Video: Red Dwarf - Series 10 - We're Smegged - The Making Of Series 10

Every time we did a pass on the exterior of the Red Dwarf, I found that to be the most interesting part of the look of the show, and trying to introduce that into the interior.
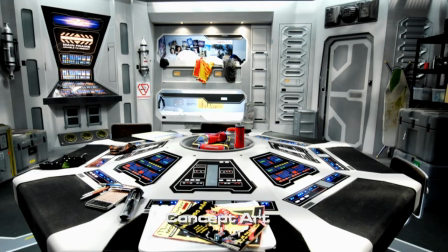[4:13]
And that's a bold move, if you like, because how do you do something as radical as changing the colour of the interior,
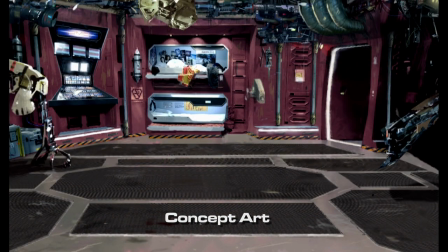[4:19]
or changing it so strongly that people then don't feel like it is familiar or feel like it isn't their old show, so to speak. As soon as I walked into the sleeping quarters, I went, oh my God. Outside became inside. It's really the detail in that set, that you could actually stand in it and look at a bit of wall that wide, rather, and there was so much detail.
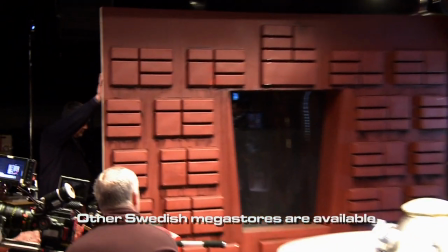[4:43]
Lots of IKEA cutlery trays, lifesaver.
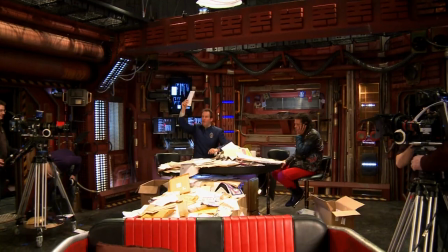[4:47]
Spaceships can be built from IKEA. Michael's also into building in lighting where he can into the sets. through a lot of light panels.
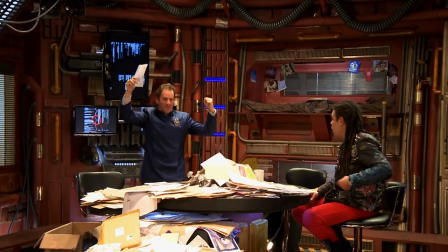[4:55]
He uses a lot of LED lighting. It gives them a nice sort of 3D quality. It gives them a depth and a feeling that the set is actually something that really does work, and it's something that people would live in and a part of a working spacecraft. The sets are fantastic. The drive room set. I mean, it's just the depth of it all and the colours and the screens and the lights.
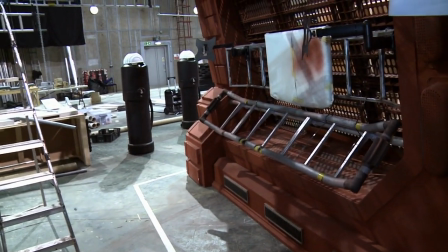[5:17]
I wanted to feel like it was the nose cone of a ship, even though it wasn't. I wanted to feel like it had a pointy end. I wanted to feel like it had some sense of direction. I wanted to feel like it had some sense of control.
How much time is this going to save me, Bob?
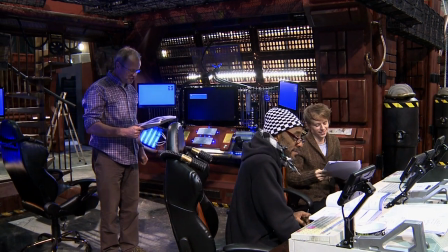[5:29] Well, Jane, the average person who lives into their 90s and has 6 cups of coffee a day spends over 2 weeks stirring drinks. Oh, my! 2 weeks.
Corridor sets, the ingenuity of the kind of mechanics of it really fascinated me, that, you know, you could flip walls around and they'd be the wall of another ship, or you could flip it into a different position. I mean, really, I mean, and incredibly simple, not kind of complicated.
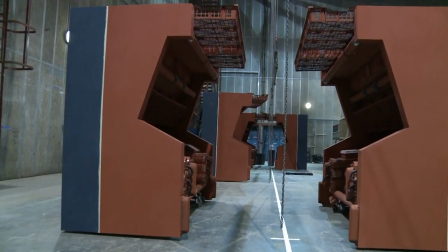[5:52]
And, you know, when you looked at it and understood what it was made of, you go, wow, that is just, that's a stroke of genius. I wanted to create a corridor that was interchangeable and would become other shapes if necessary. And, yeah, this is going to sound weird, but I've always thought that someone should use shopping trolleys for more than what they're used for.
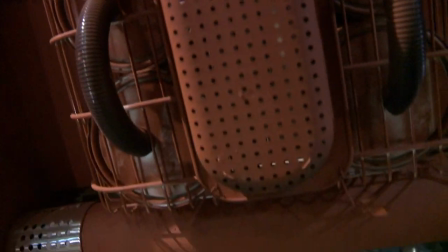[6:13]
So what I decided to do was design a set that I could build on the top of shopping trolleys.
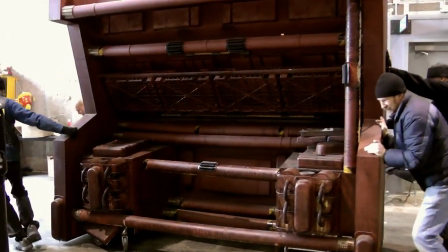[6:18]
I put them on 2 trolleys because they were still multi-directional. You can drag them around.
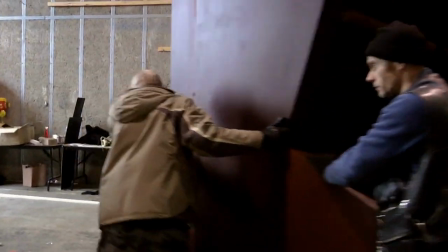[6:23]
It became something that was very successful. Plus, the back of the corridor itself we turned into the Trojan corridor, so you could dress both sides.
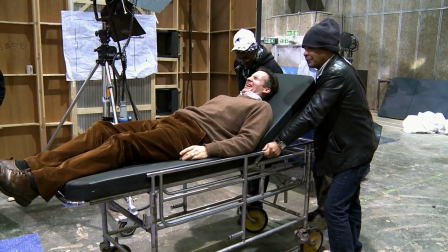[6:30] You're perfectly safe, sir. Have no fear. We almost know what we're doing.
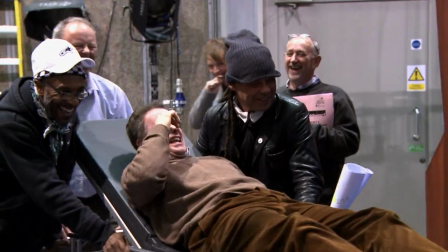[6:34] Ready? So how long have I been out? He really does need a bloody stretcher now.
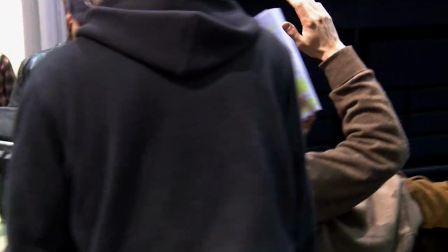[6:46]
Now, we had been given a budget for development, and reading that contract, it says, actually, pay the writer to write the scripts.
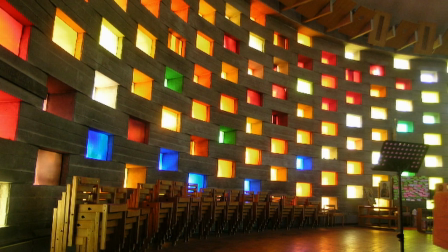[6:55]
That didn't happen until much later. What did happen now was a location manager was employed.
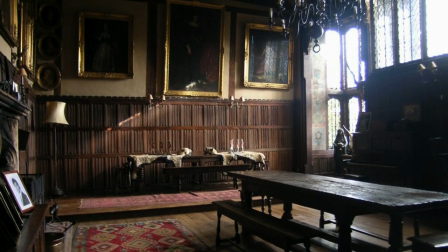[7:01]
To go off and find locations based on nothing I'd written, but to plant ideas in my head about possible locations I could write in.
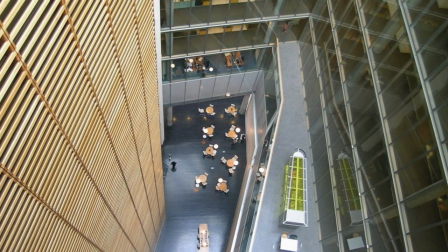[7:10]
And I was sent various photographs of these locations we could shoot at. And then when I said, so what about the scripts?
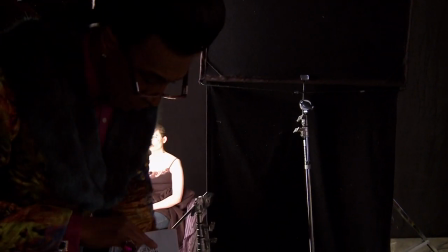[7:17]
I was told by Charles not to write the scripts until we got the cast on board, as it was possible, if we couldn't sign one of the guys, the series wouldn't happen. We finally signed the last member of cast, I think, in September 2011. And we went into pre-production in October.
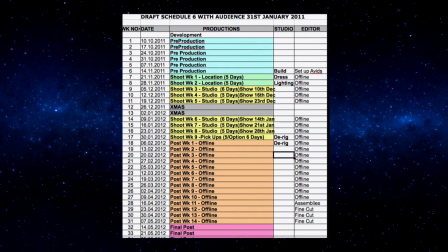[7:35]
We look at the schedule, and I go, I'm not comfortable with the schedule, and was told the whole thing could slide 6 weeks. So it was like, OK, fine. If the whole thing can slide 6 weeks, that's scary still, but I'm much more comfortable with that.
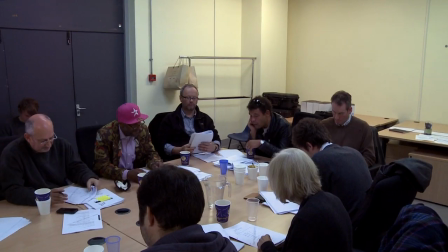[7:49]
Months later, we signed up Craig.
And a family pen.
I then hear that Craig has got to be back in Corrie on February the 13th, and then I go, so how can we have this 6-week slide?
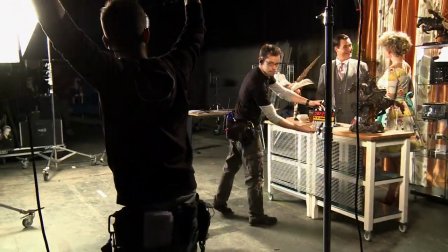[8:02]
And discover we now have lost the 6-week slide. We can't have it. It's properly terrifying.